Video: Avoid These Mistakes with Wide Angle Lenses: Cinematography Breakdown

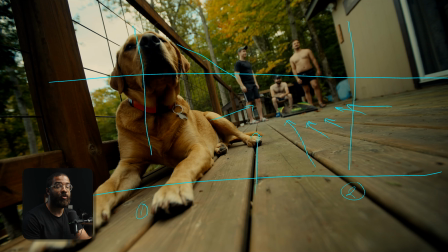(4:09)
And these are things that I look for as a cinematographer.
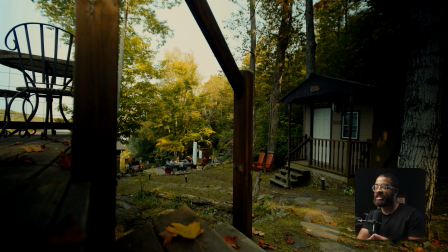(4:12)
The next way I like to look at things, especially when it comes to establishing shots, is looking at my environment and utilizing it to its maximum potential. How can I build more interest? That is the art of cinematography. And we have so many tools in our toolbox to do that with depth, composition, lighting, and art.
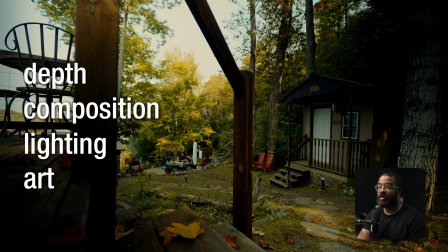(4:30)
There's just so many things that we can do. And I did that in two techniques here. The first bill is building a frame inside a frame.
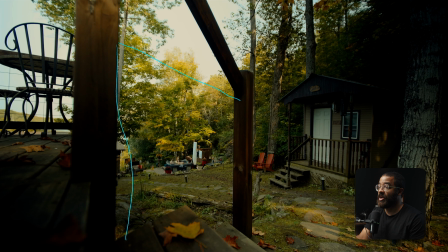(4:38)
And this is something that I love to do. And I just looked up at this in section of the stairwell here. And I'm like, oh, I can just shoot over the railing and use my tripod.
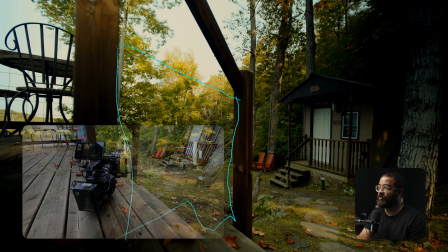(4:48)
But I'm like, ah, the stairwell really tells the story of what I'm trying to focus on here, which is the group of friends getting into the hot tub.
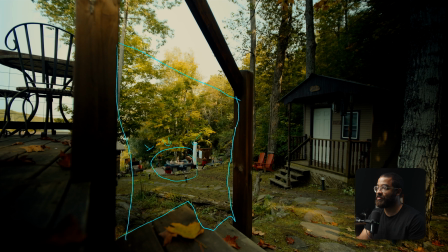(4:56)
This is my main focus. So how can I frame this in between something to add more to that focus? And that's exactly what I did here with the stairwell. And then we just have so many things that just tell the story of where we're actually looking at.
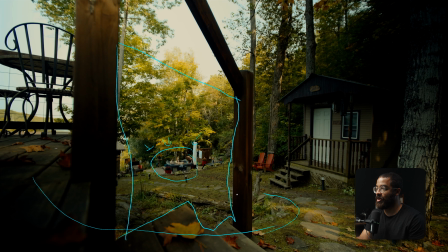(5:10)
We have the stairwell that leads all the way down here around this path. And the beams are light of our helping as well. And this path eventually leads to where we're supposed to be focusing. So I'm looking for all of these intersecting lines and what naturally happens in the environment and just framing with that. so I can get the most interesting image to tell that story.
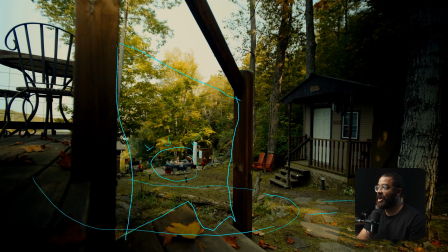(5:30)
And the last kind of weapon in my arsenal here is when I ask myself is what are we shooting? I noticed that there were a bunch of leaves around the property as we are going into fall. So this is something to tell even a deeper story of the time period that we're in relative of the year. So there actually wasn't a lot of leaves up here.
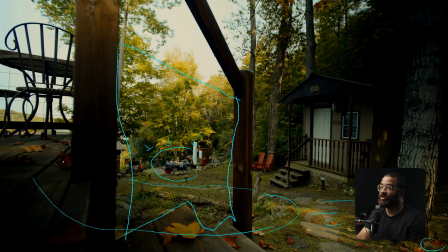(5:48)
So I just took some, I went into the forest, found a bunch on the floor, got some different colored ones and placed them all along here to tell that story even more. And as well as just add more color and interest, contrast and depth into the image with all these colors here.
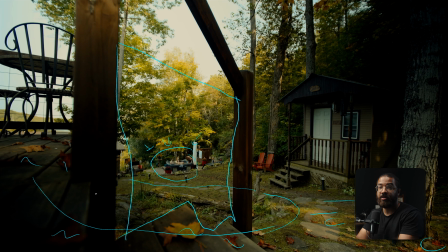(6:03)
Sure, the shot would work by itself, but I like to take it to the next level, especially when it comes to context and the story that I'm telling.
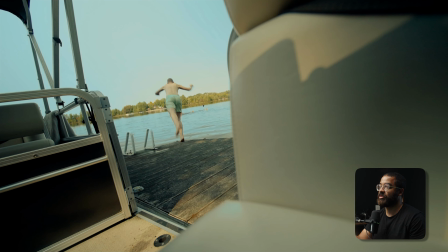(6:10)
This next shot is the same thing that we're talking about before with building interest in your frame by using the frames that are actually there.
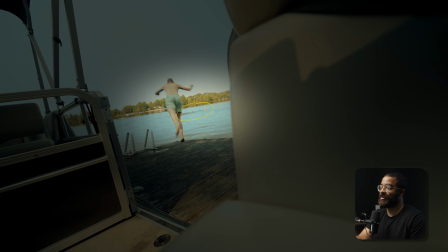(6:19)
So what my main action and what I'm looking at is I have a group of friends that are out there and I told them to swim in a specific direction so we could get this all lined up.
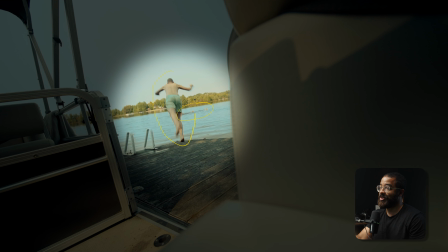(6:27)
And then I have another person jumping off this dock here out towards them.
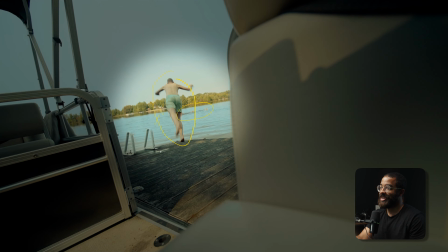(6:32)
Obviously it doesn't make sense if we're looking at where the dock is relative to everything else. And then I'm on another level where I have all this in the frame.
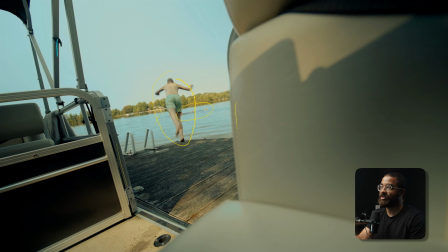(6:41)
So if we're kind of drawing a top down here to kind of see how I set this up is I was looking at how can I establish the most amount of depth in my frame and this is the edge of the dock and those are the two things there of the ladder that are coming up and then there's a boat here so basically I knew that I had to shoot out into the lake but I'm like how can I
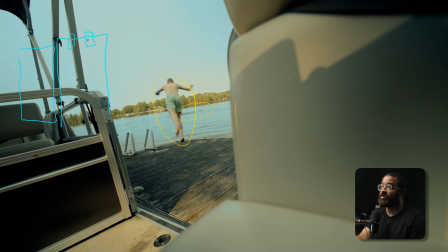(7:01)
take this another step forward and then I'm like ah I can shoot through here and get the ladder up in the frame that could be interesting I could have somebody climb out and that would work for another shot but I'm like I want even more depth I want to tell even more story that
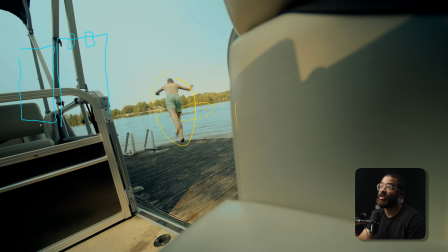(7:15)
there is a boat or there's something that they have to use to get to this cottage specifically and that's exactly what I did by building
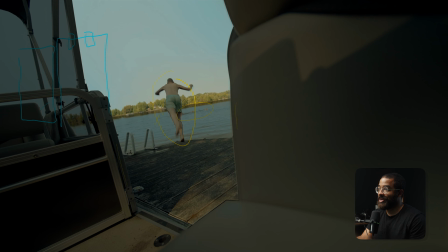(7:22)
another layer so I have my background I have like kind of two midgrounds that we're supposed to be focusing on which is the person
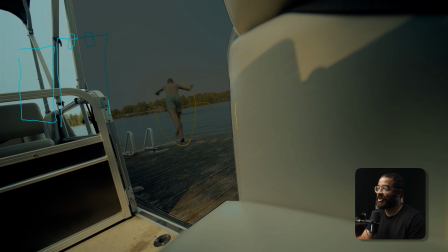(7:29)
diving in and the friends in the background there and then I have the dock and then I have the foreground of the boat and everything that's going on here
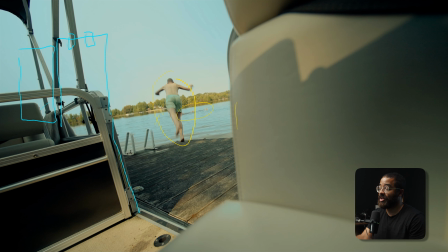(7:36)
so I look in that foreground I see what I can position myself to actually get that and we are now building another frame with inside a frame which just is very pleasing when it comes to building a composition so if you can see here that i'm building with my camera right position right
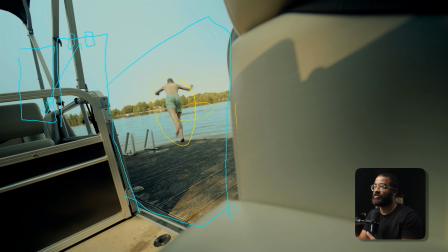(7:54)
here the maximum amount of depth and interest by pointing out there obviously if this was a regular person they would just jump off the dock this way and they'd be swimming over there but i purposely positioned them to build the most amount of depth and interest And that's what you have to do
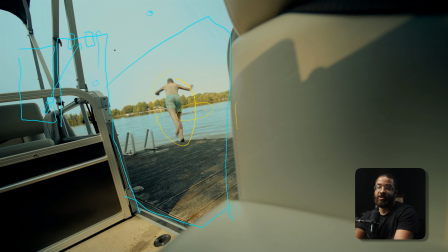(8:10)
when working with actors or blocking anything. They're not just going to show up and sit in one place and then you have to figure out.